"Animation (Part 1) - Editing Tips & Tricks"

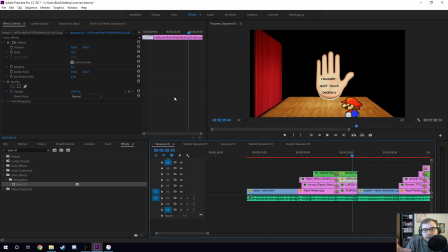983s
Plus, I wanted the focus to be on the hand and the change, so I didn't animate Mario for that.
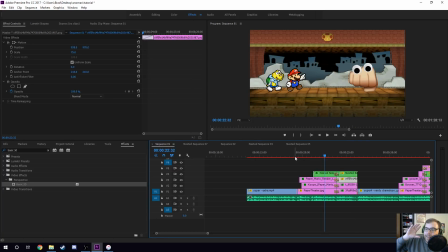989s
But here, everything's animated because this is a familiar point of view. This is, oh, I get it. This is, you know, Paper Mario Combat. I get it. So you wanted it. I want it to be as animated as possible, looking like a real battle.
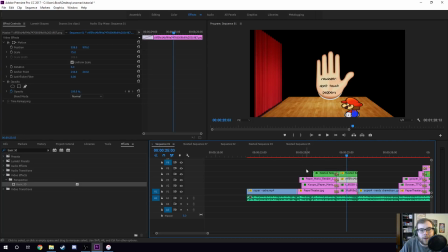1001s
But then in here, okay, just showing you. Here's some animation of the hand. Here's, you know, explaining what this is going to look like. This perspective shift idea, because this is the first time you see that in the video. And then right here, I give another example.
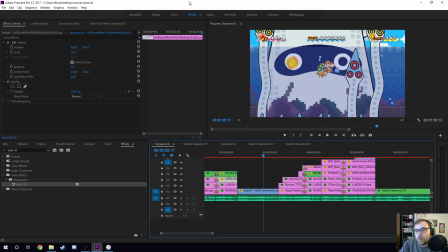1018s
This is a fight where Bowser fights Squid Monster in underwater, and so I give the example here about what if you had Bowser fighting the Squid Monster.
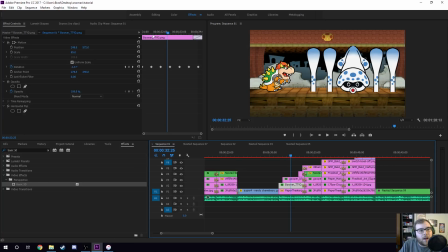1030s
Now here, again, animation is going to be a little different. I didn't pop Bowser in this case because I did a fast cut, same background, then Bowser, and then the blooper does pop in though. I have him pop in the same 10% you know, trick that I do.
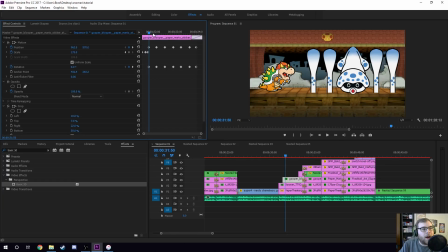1047s
And then from here, I rotate it and move the position around. So again, this is sort of his unique animation for this case. It's a little different. Let's see, it looks like it's 30 frames, and the rotation is only 1%, but then 3 to 1.
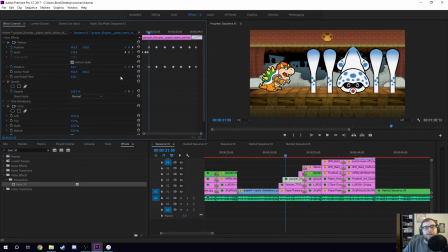1064s
I threw in like a extra weird one. So this one is not, what's the word? It's not consistent. Instead, I sort of made it wild and different and changing, because it's a squid. It's supposed to be like a blah, you know, squids do crazy wild things.
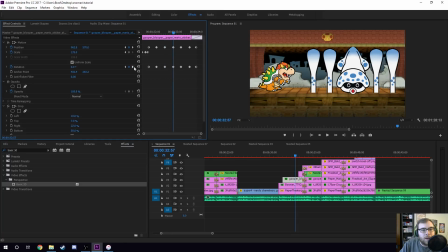1081s
So the rotation goes 1%, or -1, 1, 0, 3, so then it's like a more rotation, and then a 1, you know. But then the position also changes, so it goes up and down, left and right a little bit. So it looks like it's just vertical in this case.
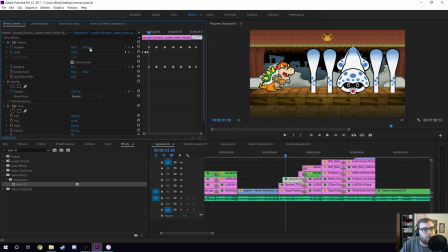1099s
You can see the left one here, which is your X position, never changes, but the Y position changes a lot. So the animation you get almost looks like he's like riding waves, which also was the effect I was going for here.
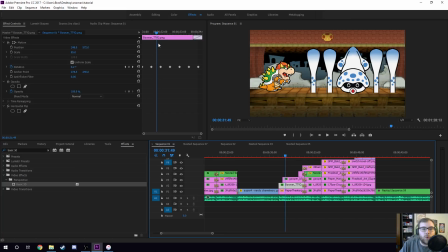1117s
So Bowser has the regular, you know, rotation just to show, hey, here's Bowser. But the blooper looks almost like it's riding a wave. It's like a woo woo, you know, and they're not consistent. It's different. I have it do some crazy stuff. So again, just different stuff.
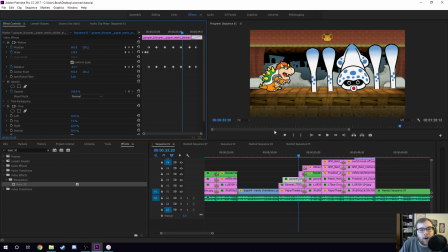1135s
I'm messing with the rotation, with the position, the scale as it pops in, and then again I change the perspective here.
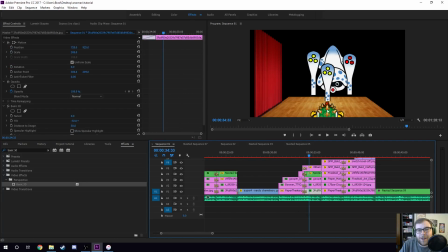1141s
Now we do the side perspective. Now you can see obviously this is a different picture of Bowser. This is I believe that's a Superstar Saga picture or something, or a Mario and Luigi sprite. I'm not exactly sure, but I just wanted to get the angle of Bowser from behind, so I just pulled what I could.
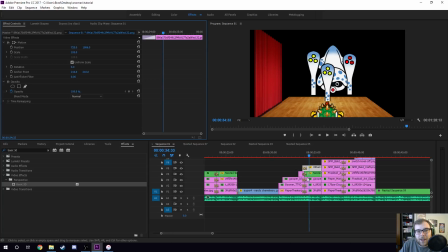1161s
And then same thing here, I did something a little goofy.
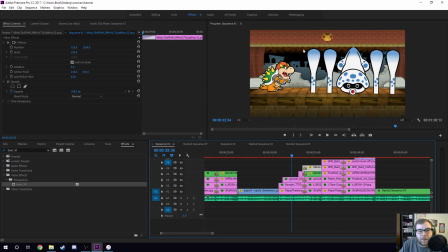1164s
So you can see I used the same blooper hands here from this clip.
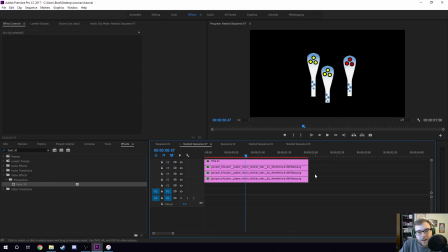1170s
I cut out so it's nested, and this is a lot more in the nest.
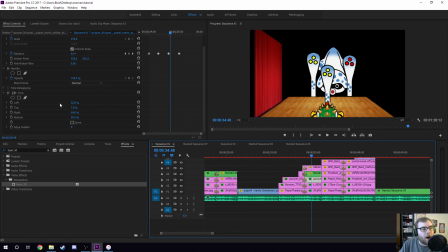1176s
So I cut out the blooper head, So I did a crop on it. You can see if I did it to the left. In fact, I cropped even the original. So originally, this is what the actual thing looked like, was the different bloopers, these ones that I already cut out, I didn't use them, and a Mario thing as well. Instead, I cropped it so it's just the head.
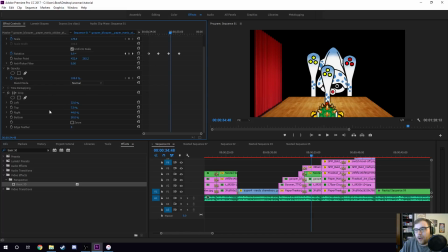1195s
So that's, you know, cropping is really good for animation. If there's extra stuff in a picture that you don't want, because again, here's the original pictures I have, all the PNGs that I put.
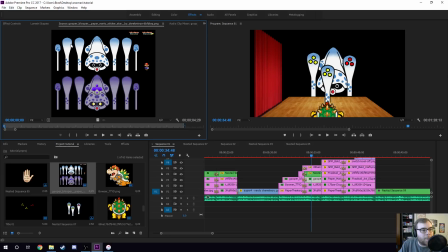1206s
In fact, yeah, here, this is the original picture. And so I cropped everything except for just the head here, and then in the last frame, these ones. So cropping is your friend when you want to get a specific thing for animation.
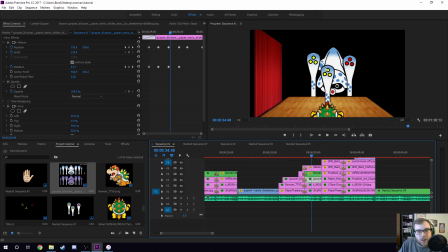1219s
Now again, so just the head there, but then the nested sequences are the hands.
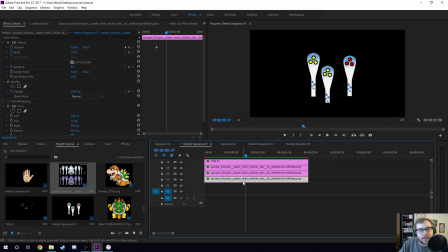1225s
And what I did is I isolated individual tentacles.
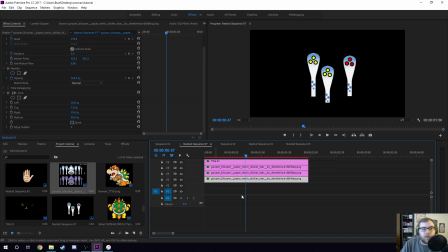1228s
So again, I cropped everything so that it's just one tentacle, and there's 3 of them, so boom, boom, boom, and they're in different positions here.
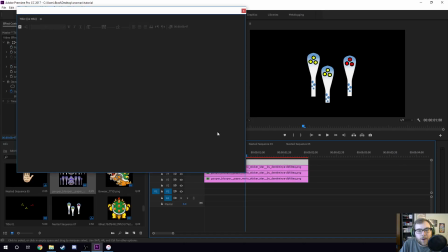1236s
And then on this is a title where I just have a bunch of circles.
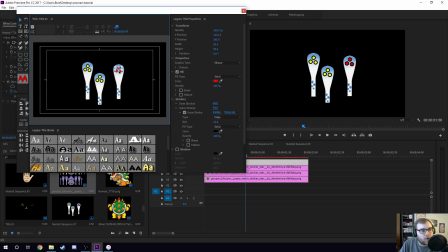1240s
So this is just, you know, 3 circles, and they're filled a solid color of red. They have an outer stroke that's thick, which is the black stuff around the dots, so you can just see what they are.
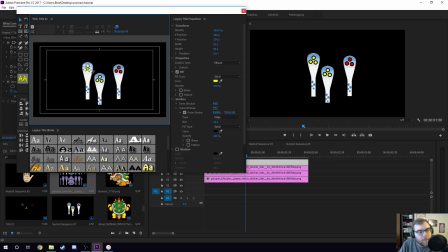1253s
And then these ones that are yellow, and same thing. I pretty much copy and paste. I grabbed 3, copy pasted, moved them over here, and then again, and then turned them red.
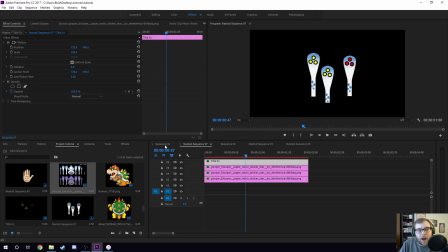1261s
So all that's just circles in a title to make the colored tentacles, because again, I'm replicating this shot from
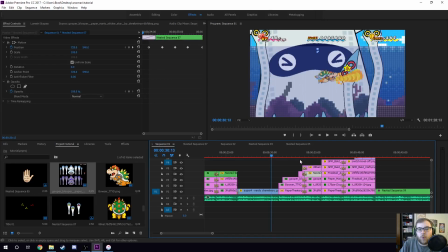1271s
Super, where there's yellow ones that you can't touch, but a red one that you can. And so I'm simulating that here.
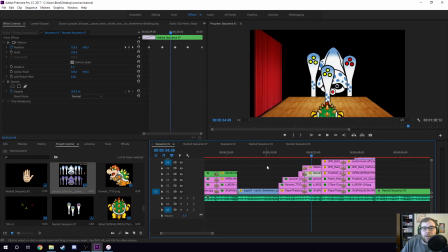1277s
Again, it's not like one-to-one exact, but the best I could do. And then the animation here is also a little bit different. So the blooper head, I don't animate Bowser at all, right? Here's Bowser, yeah, same thing, because again, I want the focus to be on the blooper.
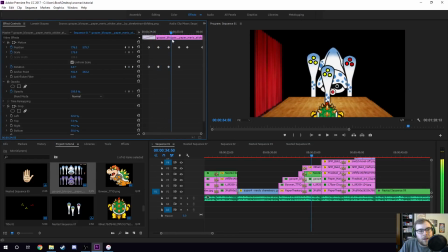1291s
I have the head do a little bit of rotation. It's smaller, looks like it's just 1, 1, 1, so smaller rotations. But again, the big up, down, trying to simulate that riding a wave animation. And the hands are a little bit, I don't rotate them at all, I just have them go up and down, up and down.
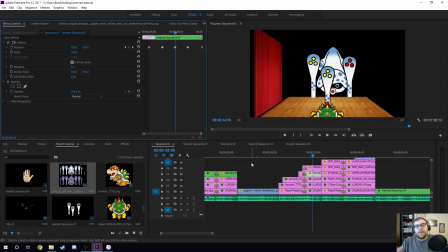1311s
So again, they're not in sync, and that's on purpose. I wanted it to look wild, like a wild squid moving around, but then the hands, but then also riding the waves. So again, very different from the hand animation from this one, just to give it its own unique flair.
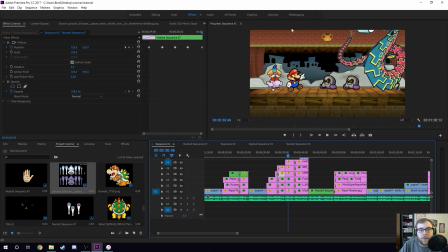1329s
And I'm gonna try to go quickly here just because we're out of time, way over time. I do this again, so this one has a lot more pieces.
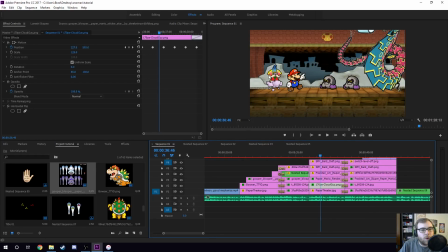1338s
The background, this is the cloud guy, that's one of the people from Super. I made him a friend. Now this guy, instead of having him rotate left and right like Mario does, because Mario just does the regular rotation, I have this guy go up and down, which makes sense. He's on a cloud, he should just be going up and down like riding on a cloud.
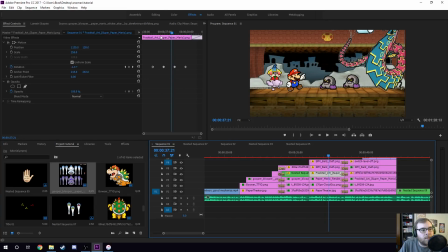1357s
Fractail is the giant dragon that's off screen. I have him simply rotate as well. He does the same thing as Mario, but it's the other direction. So you can see as that's happening, while Mario's going left, he's going right, and then they come back like this. So that's just to show it's a little bit different. And he's bigger, so the animation looks bigger as well.
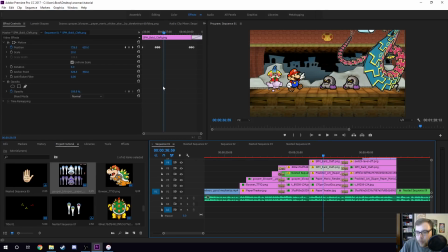1377s
And then here, the clefts, I'm reminiscing over how much fun I had just making up new animations for all of this. So the little clefts here, I put 2 of them, so these are the same back to back, but I have them hop at different times. So this, all they do is up, down, but it's really quick.
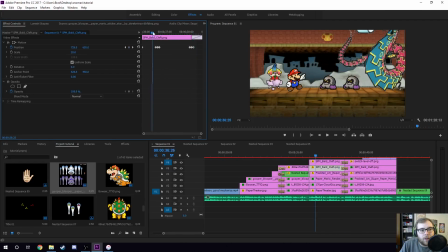1396s
So it's like a up, down, you know, you can see there, up, down, and then this guy does it at different times, up, down, up, down, up, down. So they just hop at different intervals. And I just thought that looked really cool in combination with the other guy rotating.
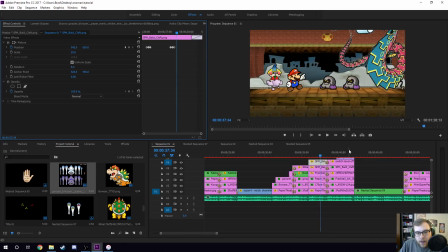1412s
And then I show this over here. I'll try to get everything on screen.
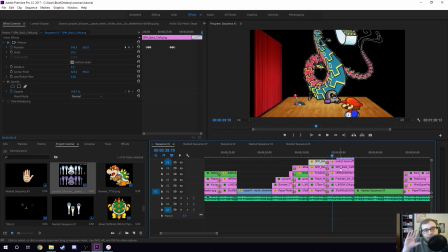1417s
Well, let's start here. So now again, I copied the same angle to show. I put the cliffs in front, and I only showed one because they're back to back. So I had him hop, but I'm only showing one because the other one's supposed to be directly behind him. Now I had Fractail do the same animation, and so it does look,
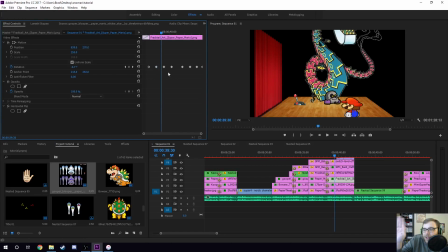1435s
it looks a little different because he's going left to right, even from this different angle, but I didn't think it really mattered, because again, the focus here is on the switch, the thing here, which I emphasize with an arrow right above it. And so, again, just some animation there, just some animation to show you what's going on.
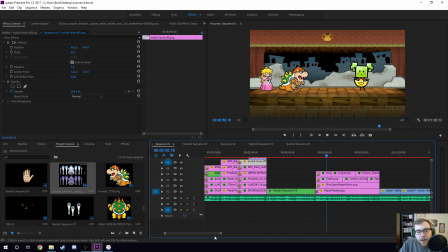1454s
This is, oh, it's only nested because of the background, don't worry about that. Here I have different party members popping in and out.
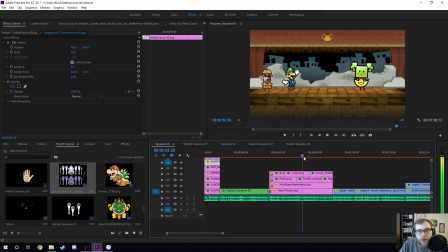1462s
You can just see quickly as they go pop in, pop out, pop in, pop out, pop in, pop out. But then I have Mimi doing the same thing, that back and forth animation. So they're doing the 10% pop in, pop out.